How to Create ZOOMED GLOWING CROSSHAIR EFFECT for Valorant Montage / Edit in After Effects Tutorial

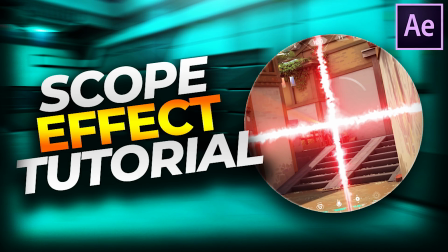Yo, what's going on, everybody? This is Rockin here. Welcome back to a brand new video. Today I'm going to be teaching you how to get that zoomed and rotated sort of crosshair effect, which you may have seen in many of my edits and montages.
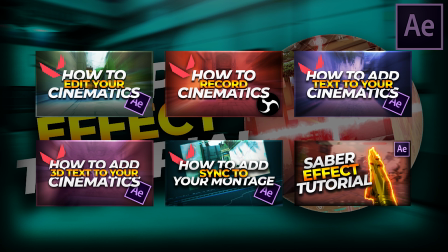Just before we get started, I'd like to say that I've made several other tutorials all regarding Valorant editing, so make sure you check out the playlist at the link with the link in the description, card in the top right, and also is the end card on this video if you're interested in learning anything else. And yeah, let's get right into it.
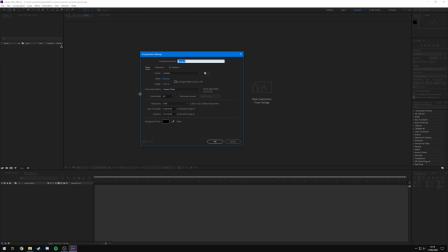So to start off, what you're going to want to do is create a brand new After Effects project and then hit new composition and create a composition that matches the resolution of the clip you're using, as well as the timing. So I'm going to leave mine at around a minute just because that's how long the clip actually is. However, I am going to shorten it down so I can obviously change the length of that later. My resolution is 2560 by 1440. Yours will most likely be 1920 by 1080.
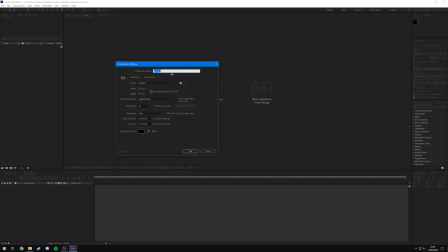And yeah, so just make sure that that matches. And then I'm going to call my composition tutorial and hit OK.
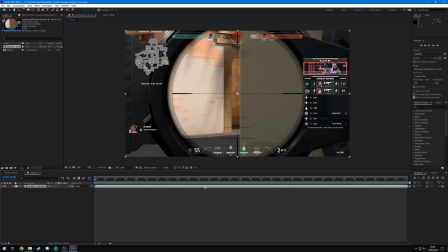Now what I'm going to do is drag in the clip. And all this clip is just a simple clip of me peeking round a corner down on A-Long on Haven and killing a Phoenix.
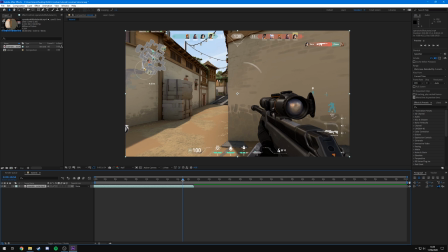As you can see right here, it's quite blurry, but give it a second. You see I peek out and kill a Phoenix. That's literally it. So I'm going to cut this back to about roughly about here.
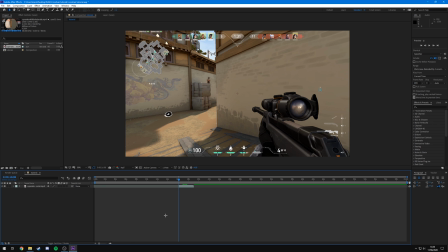Press Control Shift D to split the layer, and I'm going to delete the excess and drag this to the beginning of my composition. Now what I'm going to want to do is find the first frame where he goes into the scope.
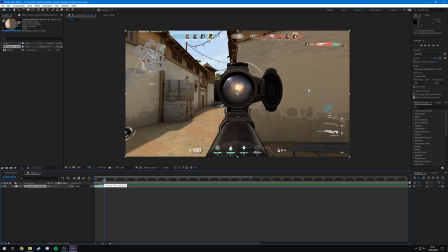So by holding Control and using the left and right arrow keys, you can navigate frame by frame.
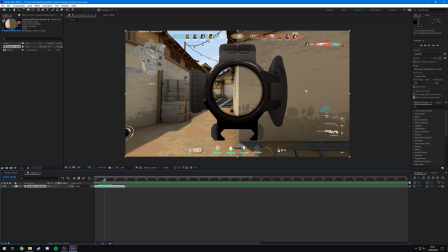So I'm going to find the frame where I first go into the scope, which is there.
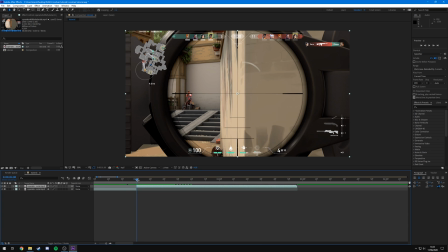I'm going to press Control Shift D to split the layer, and I'm going to go to the frame where I come out of the scope, which is right here.
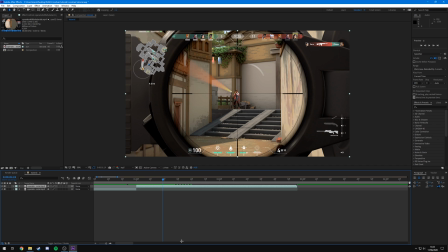Go back one, so just the last frame that I'm in the scope, and press Control Shift D to split that as well.
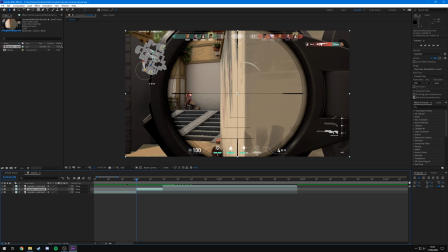Now what you're going to want to do is mask out the scope. So in order to do that, come up to the top left where you see this little rectangle tool, click and hold, then come down to ellipse tool. Make sure that you have the clip where you're actually in the crosshair selected. So in my case, that's this middle one.
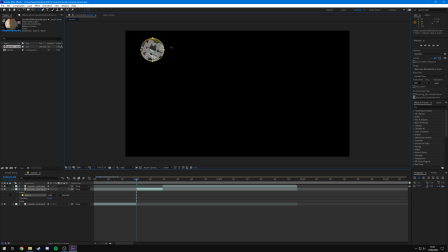And I'm going to click somewhere in the top left, hold shift and then drag, and it's going to make a nice even circle for us.
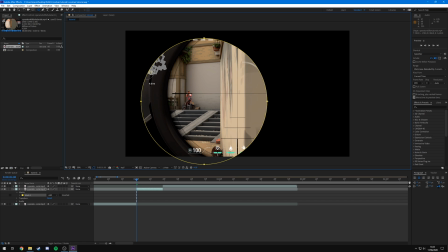Try and match the size of this circle to the to your scope as best as you can. I'm going to leave mine about there because I do like to have a little bit of gap at the top and bottom. And then I'm going to press V on my keyboard, and that's going to allow me to move it. So I'm just going to move it to the point.
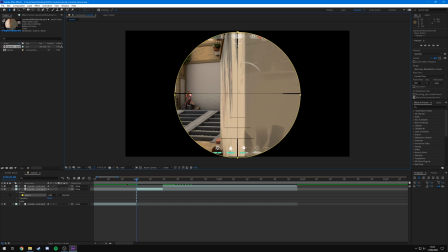I'm going to line up these little squares with the edges of the crosshair. So I'm going to do something like that, which as you can see is now creating this this black area around the scope.
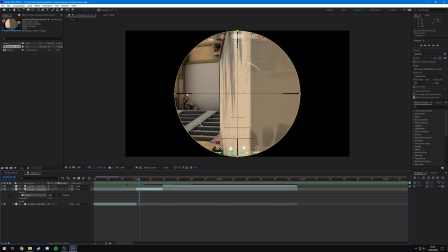If you need to scale the mask because it's too big, make sure you select the mask itself, and then if you press Control T, you'll be able to, if you click on a corner and then hold shift, you'll be able to scale it like this. So I might make mine actually slightly smaller, just like that, and then drag it to the center, sort of like something like that.
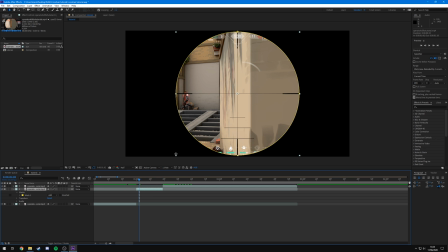You know, I'll leave mine there. Make sure that if you're going to scale, you don't have the actual layer selected. Otherwise, it's going to do this, which is actually going to scale the whole layer, which you don't want.
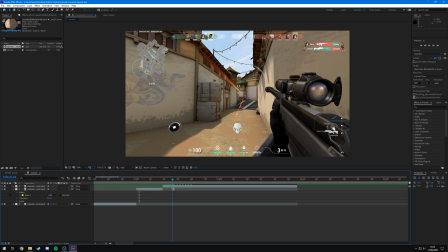You just want to scale the mask. Now that I've got the mask set up so that it goes into the scope, what you can do is go straight into animating the rotation and scale of it.
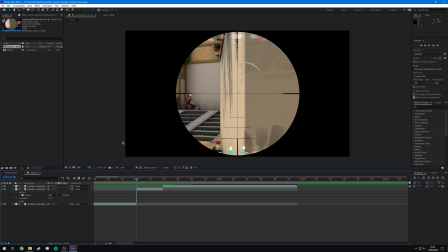However, I don't want this black outline. I want to have some gameplay behind it. So what I'm going to do is duplicate this clip, the one where I'm in the scope, by pressing Control D. That's going to duplicate it.
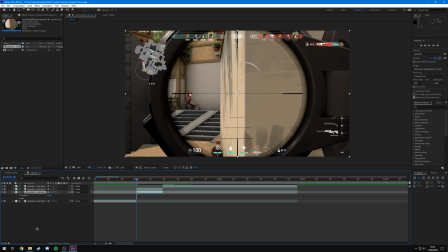I'm then going to come to the bottom layer and I'm going to delete the mask. And as you can see, it now looks as if nothing's happened. Now what I'm going to do is turn off the audio on this because obviously I don't want to hear the gunshot twice.
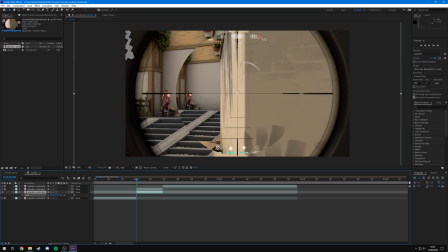And I'm going to press S on my keyboard to scale it and then drag up to the point where the scope fills the screen.
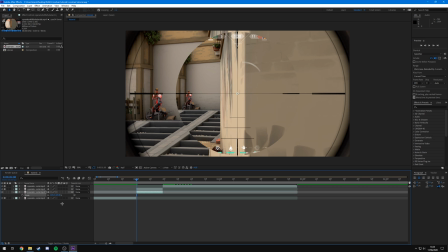So as you can see in the top corner, you've got the scope. You want to make sure that that is fully out of the screen like that. And then what I'm going to do is come over to effects and presets, type Gaussian, and you'll see Gaussian Blur, and you're going to drop it onto the clip, the back one, like this,
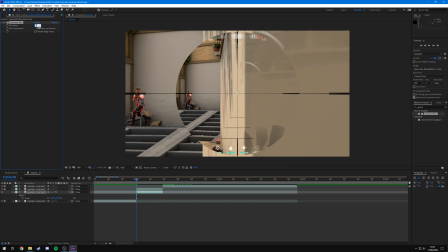and then change the blurriness up to about 50 or so, and then play with it so you get to the point where these lines here of the scope are no longer visible. So I'm going to go for something roughly around there. They're still kind of visible, but you know, it's not too bad.
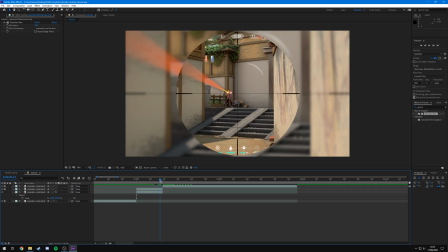So I'm going to leave mine at about 23. As you can see now, it just makes the gameplay seem a lot more cohesive.
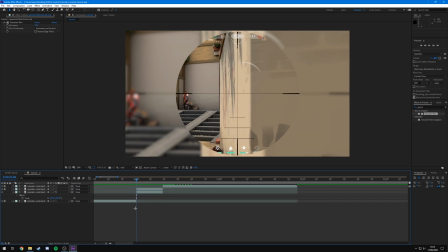It doesn't just suddenly snap to a black screen, and it makes the going to the scope just seem a lot more sort of realistic. It's not as jarring.